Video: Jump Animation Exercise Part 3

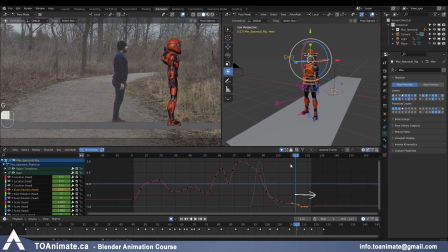And here I shifted these two keys so that the head is delayed rotating up. So now it looks like he takes a breath and then the head reacts slightly after. And I think it would be nicer if he held that breath for a couple of frames more.
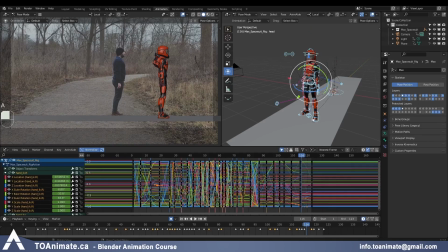So I might actually grab everything here. And all these keys at the end when he's exhaling, I'll move them back 2 frames, and then on frame 118, I'll just use Shift E and bring it back to like 27%, favoring the previous key,
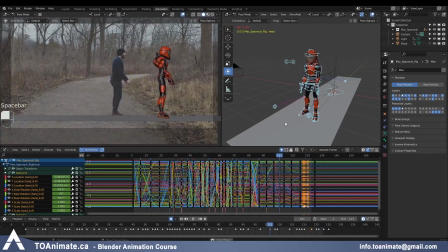so that he holds that breath longer before he exhales. And let me actually add those keys to the timeline as well so we can see them. So now he takes longer to take that breath, but basically I started easing out of it slower.
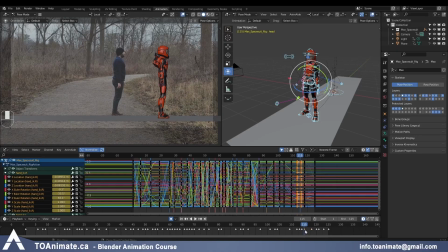And instead, maybe I actually wanna grab frame 115 and bring it there, so he's taking longer to inhale instead. And I like that more. So instead of inhaling on frame 115 or 116 and then just slowly exhaling,
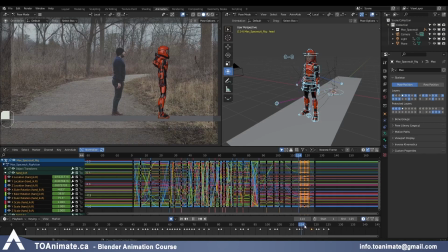I move that key and instead he's taking longer to inhale and then he exhales faster. So just playing around with that and seeing what works.
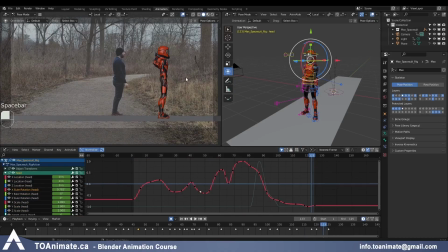Okay, and now I think it's time to address those arms because that's the biggest thing I keep seeing. So I'll start with the hand that's closer to us because that's the one we see all the time. And I'm just gonna go to pose, motion paths, calculate.
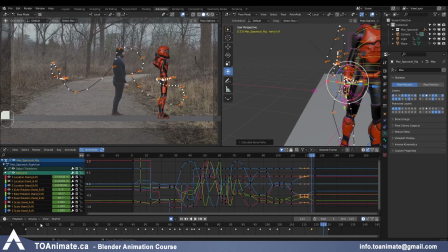And you can see a lot of pretty straight lines through here. So let's just go from the beginning and zoom in and just see what we can do.
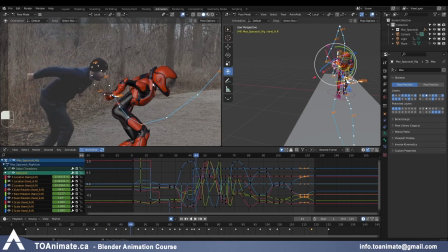So here on frame 44, we can see that chicken arm. So let's bring it back. And the arc is already changing. And we'll have to just keep adding more frames. That's the bad thing about working in IK. So there's always a trade-off for everything.
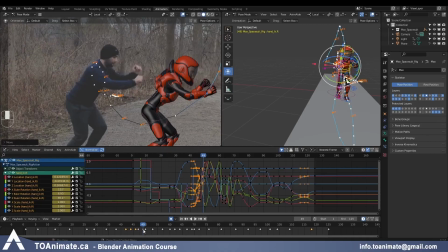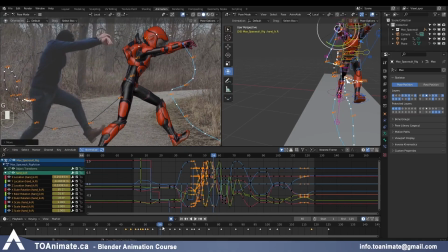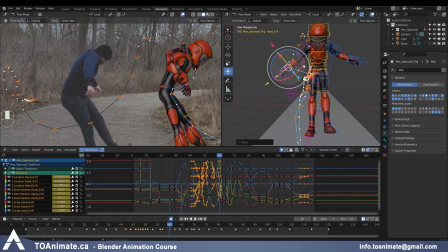a pose like this, I'm also looking at it from the front view because the arm is going sideways like this.
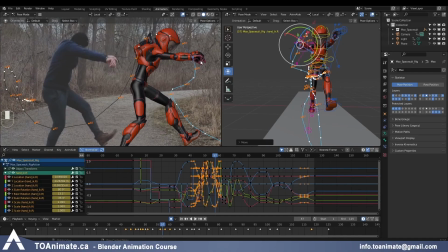So even though I always see it from the side view, so the curve here must work, it's also a good idea to make it work from this angle.
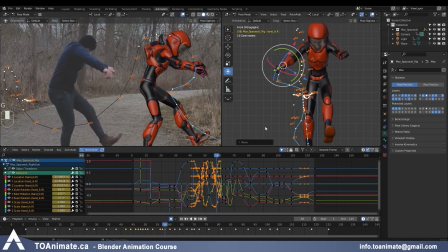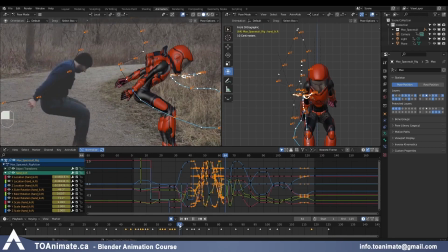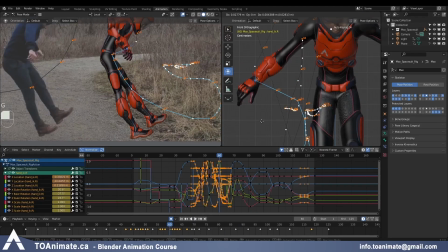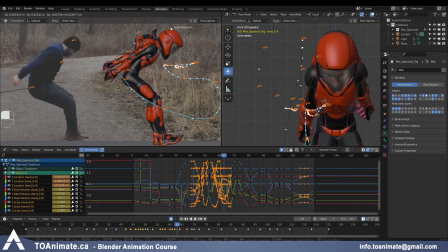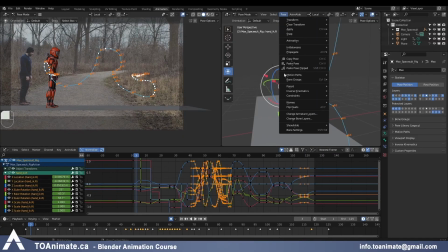Okay, and I'm gonna delete the motion path because it's a little hard to see what's happening.
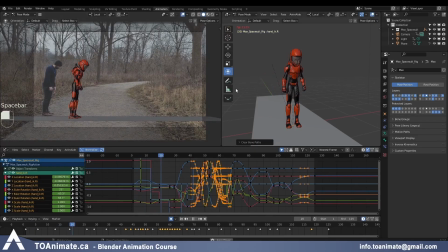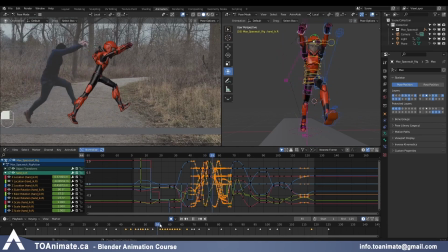And I'm gonna add more drag to the wrists in some of these poses, like here for example. So on the way down, the wrist is gonna be dragging up.
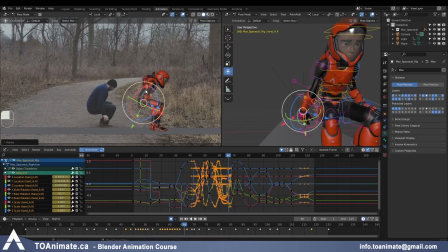And on the way forward, it's gonna be dragging back. Also be careful from a different angle, you don't want it to look broken like this.